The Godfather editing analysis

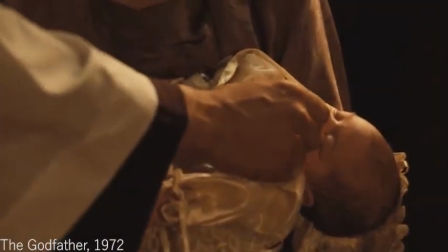0s Michael Francis Rizzi, do you renounce Satan?
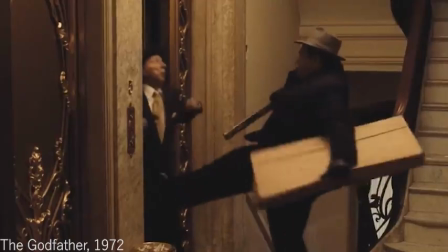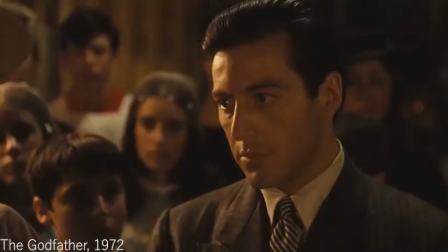10s I do renounce him.
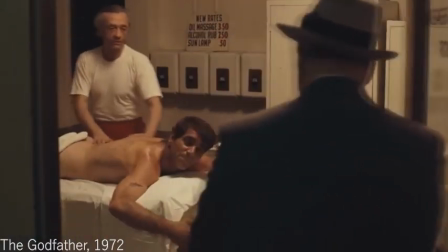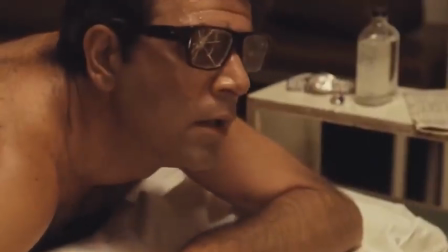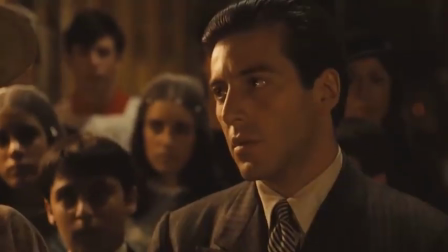22s And all his works?
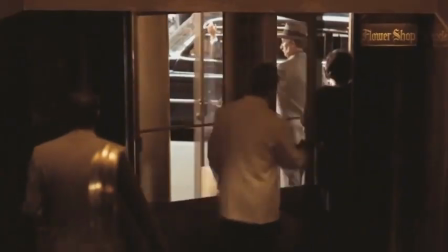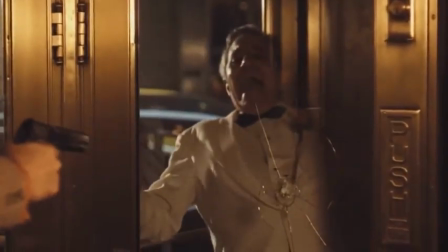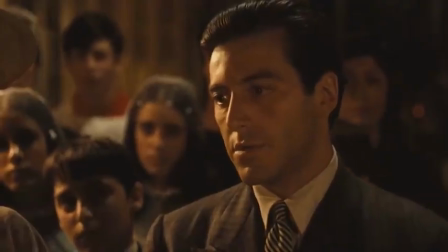37s I do renounce them.
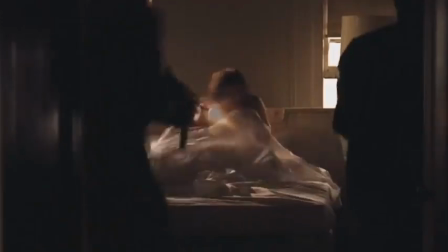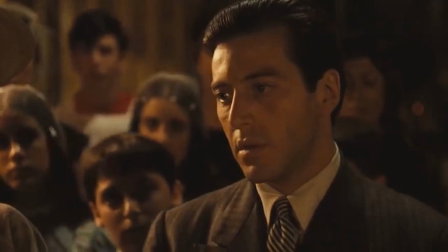44s And all his pomps? I do renounce them.
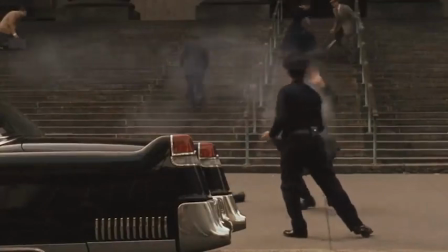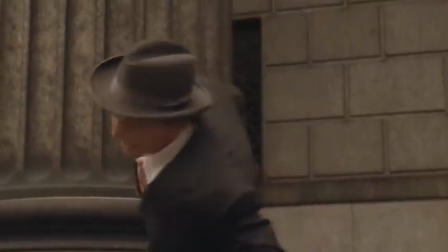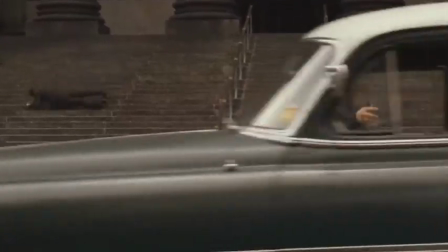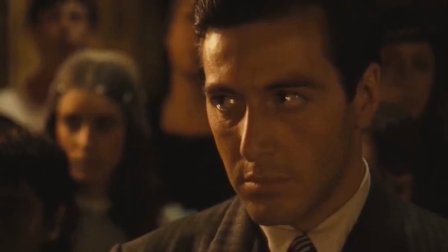63s Michael Rizzi, will you be baptized? I will.
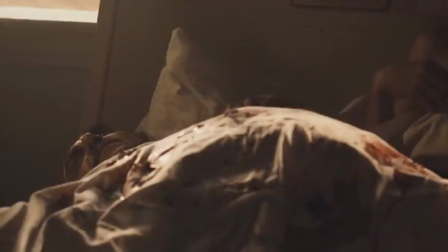68s In nomine Patris, et Filii, et Spiritus Sancti.
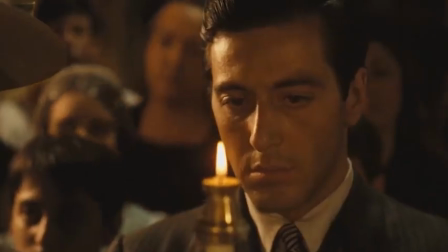76s Michael Rizzi, go in peace, and may the Lord be with you. Amen.
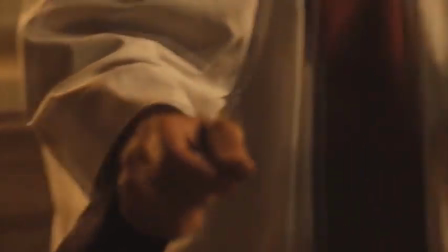82s
In today's video, I will be discussing the editing techniques of the baptism scene from The Godfather.
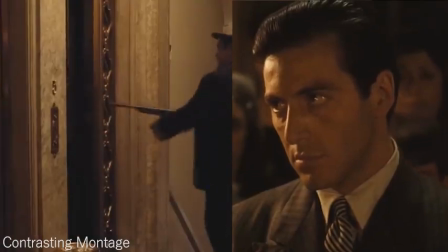87s
In this scene, we have a contrasting montage. This is two different images placed together, making a relationship between them.
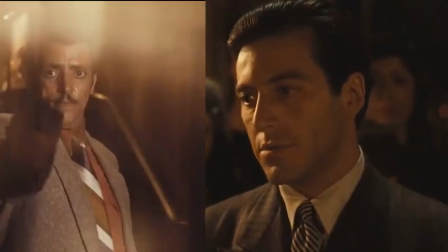93s
This makes the audience compare the images presented in front of them. In this case, we have the baptism along with the murders.
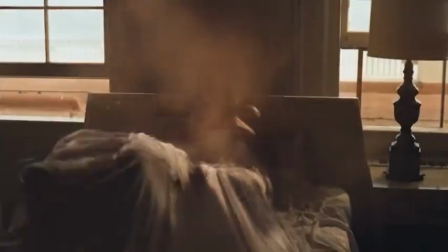99s
It makes us wonder why the filmmakers chose to pair these together and what importance they have with one another.
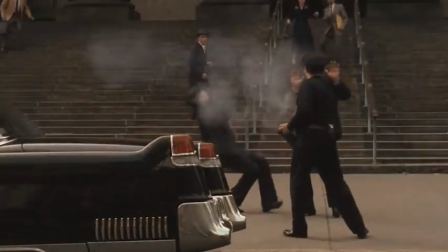104s
We also see cross-cutting being used. Cross-cutting is used to create suspense and to show two different locations and create a physical conflict within the scene.
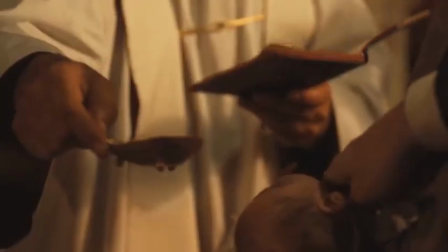113s
We don't see Michael doing the killings, but we know he's the one behind it and hiring these hitmen to do his dirty work, as the shots in the church are focused mainly on his face,
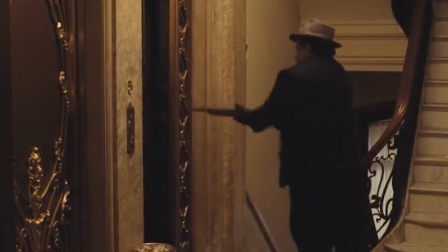120s
linking him and the murders together. Cross-cutting creates a link to the two events. We also have a parallelism montage.
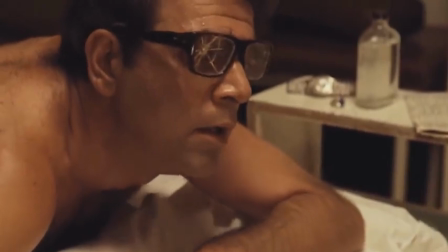127s
This is when you alternate between two shots that are happening simultaneously in different locations.
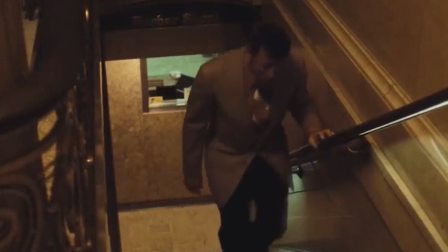131s
We cross-cut from the baptism to different times of day where the murders are occurring. Here are a few more examples of parallelism montage.
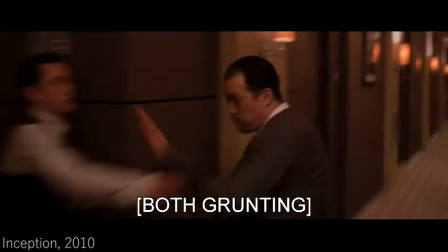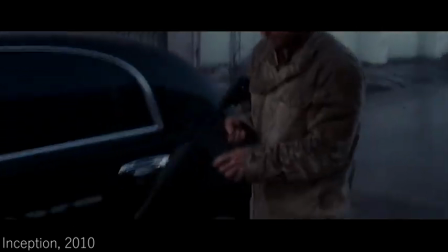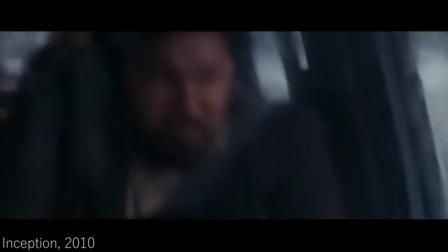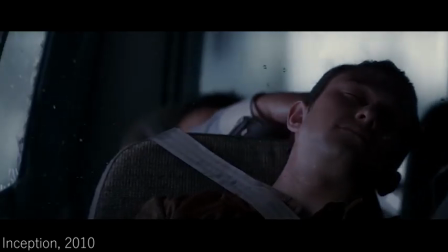We cut from the van to the dream sequence in the hallway. The hallway is the dream and the van is where the people are dreaming from.
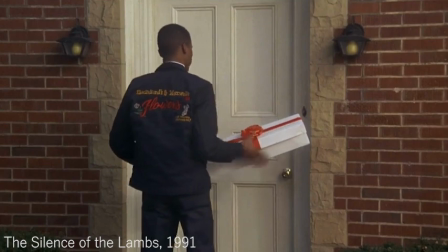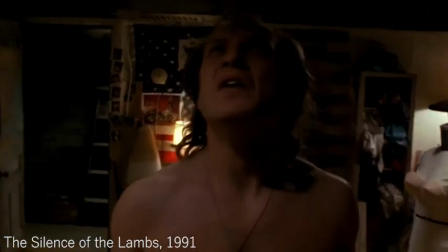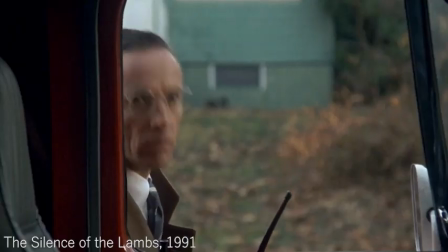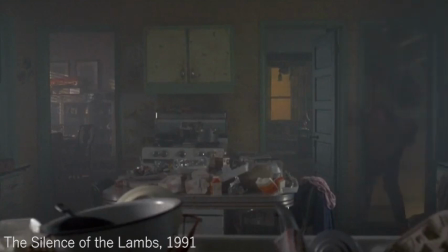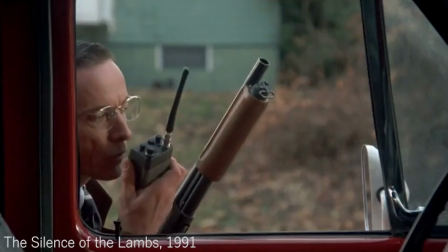202s We're going in.
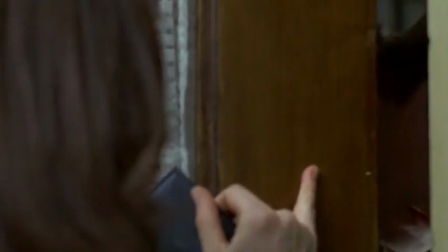205s
Here we are set up to think he'll be caught as they're pairing up shots of the police preparing a raid on the wrong house and Hannibal frantically running around.
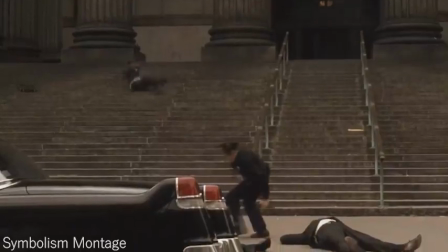212s
This scene has some great symbolism within it. We are cutting between two events that are the opposite of each other.
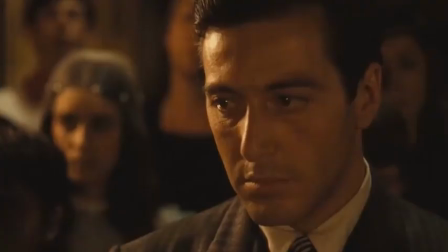218s
Baptisms are a purification ritual that cleanses you of original sin, and it's paired with multiple hits on mafia kingpins, which is morally wrong and is considered a sin.
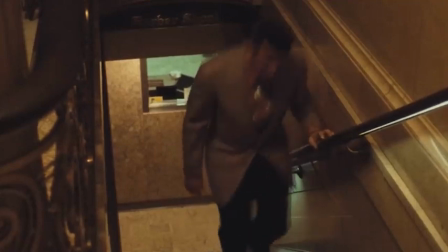227s
Showing the audience these events happening makes us think why it's related.
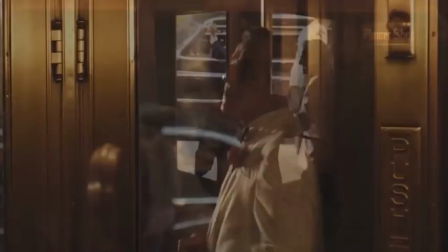230s
We see Michael becoming a godfather to his nephew, whilst also sending these hitmen to kill his rivals, making him become the godfather of the mafia.
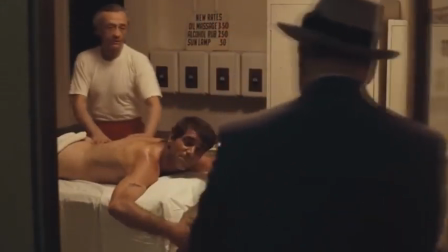237s
With this context, the murder is almost like a baptism for the mafia as they are removing these rivals and having a new start to Michael in power.
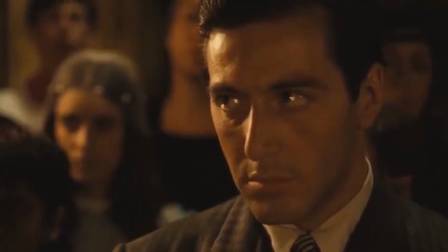245s
The captions saying "Here's your godfather" is referencing not only to him being his nephew's godfather,
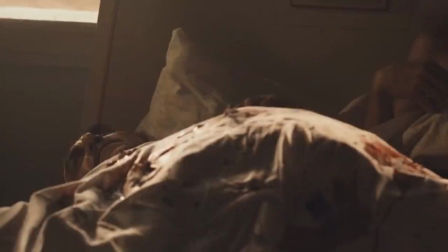250s
but also to the mafia as we see all these dead bodies and the loud eerie music of the organ in the church.
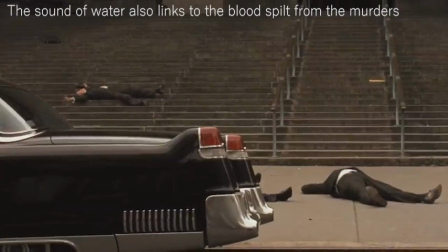255s Spiritus Sancti. Michael Rizzi, go in peace, and may the Lord be with you.
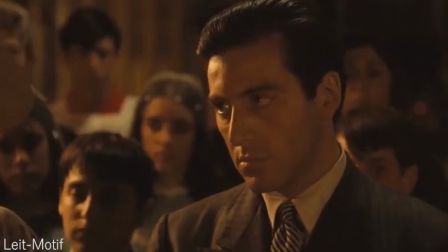262s Amen.
We also have a leitmotif in this scene. A leitmotif is a musical phrase associated with a person, place, or idea.
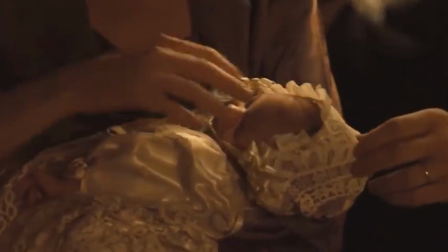269s
The music we hear is typical music played at churches, relating it to the baptism.
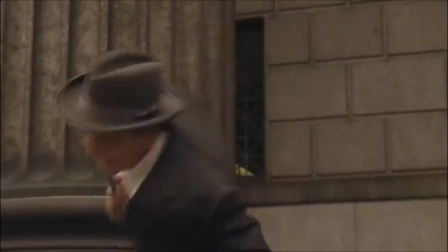273s
The shots give us different feelings as the music for the baptism is low compared to the use of music to the murders.
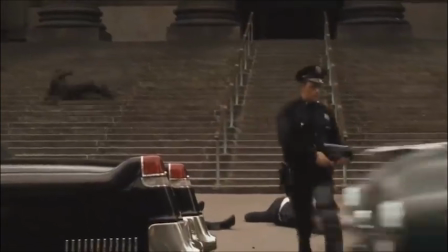279s
It gets louder and more dramatic despite it being the same music.
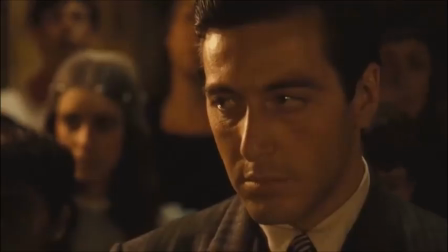282s
It emphasises the events and gives some great significance along with getting the attention of the audience with how loud the music and gunshots are.
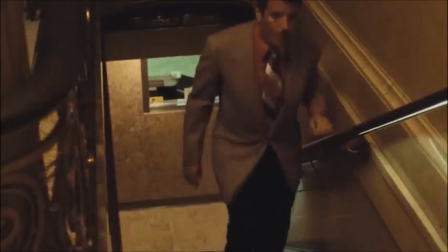289s
We see the scene jump from diegetic to non-diegetic sound.
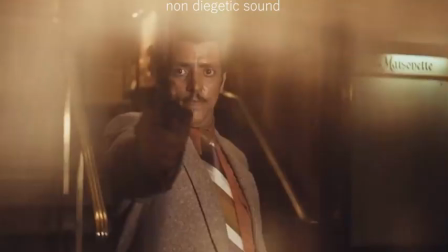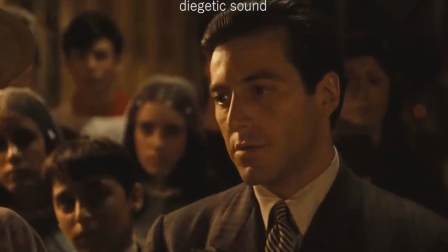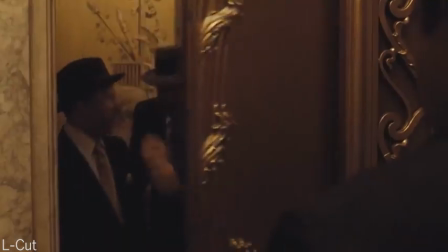312s
An L cut is used as well. An L cut is audio being carried over from one shot to the other.
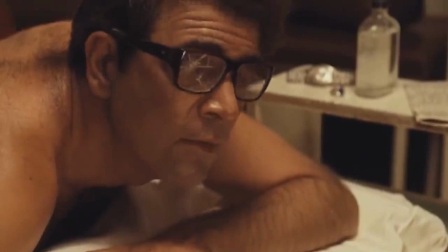317s
The organ music is carried over. The music builds up during the scenes outside of the church, and when the murders are happening, the music is much louder than lowers when we're back inside the church.
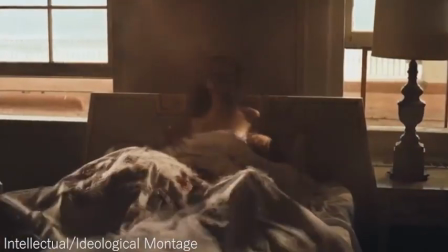326s
There is use of intellectual/ideological montages. An intellectual/ideological montage places different clips together,
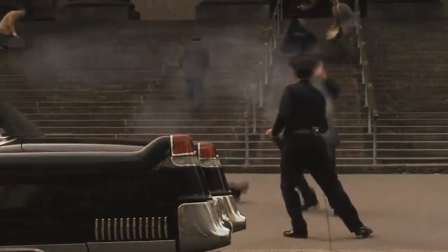334s
allowing the audience to infer meaning and emotion about the clips and often disrupts their expectation.
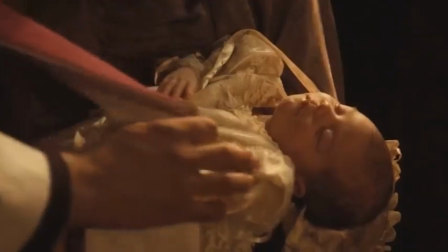340s
The jump from the baptism to the first murder will have viewers wondering why we are going from an innocent event to a murder and what they have in common.
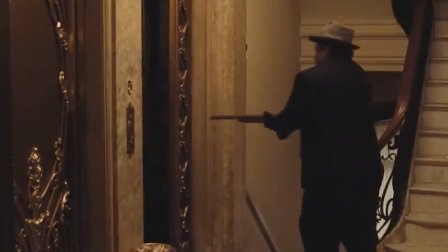347s
This scene is edited very well and has the viewer's attention, as it's important that we find out who Michael is.
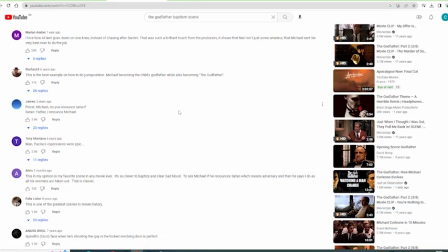352s
People say that this is one of the best edited scenes in film history due to how it's executed, and I couldn't agree more.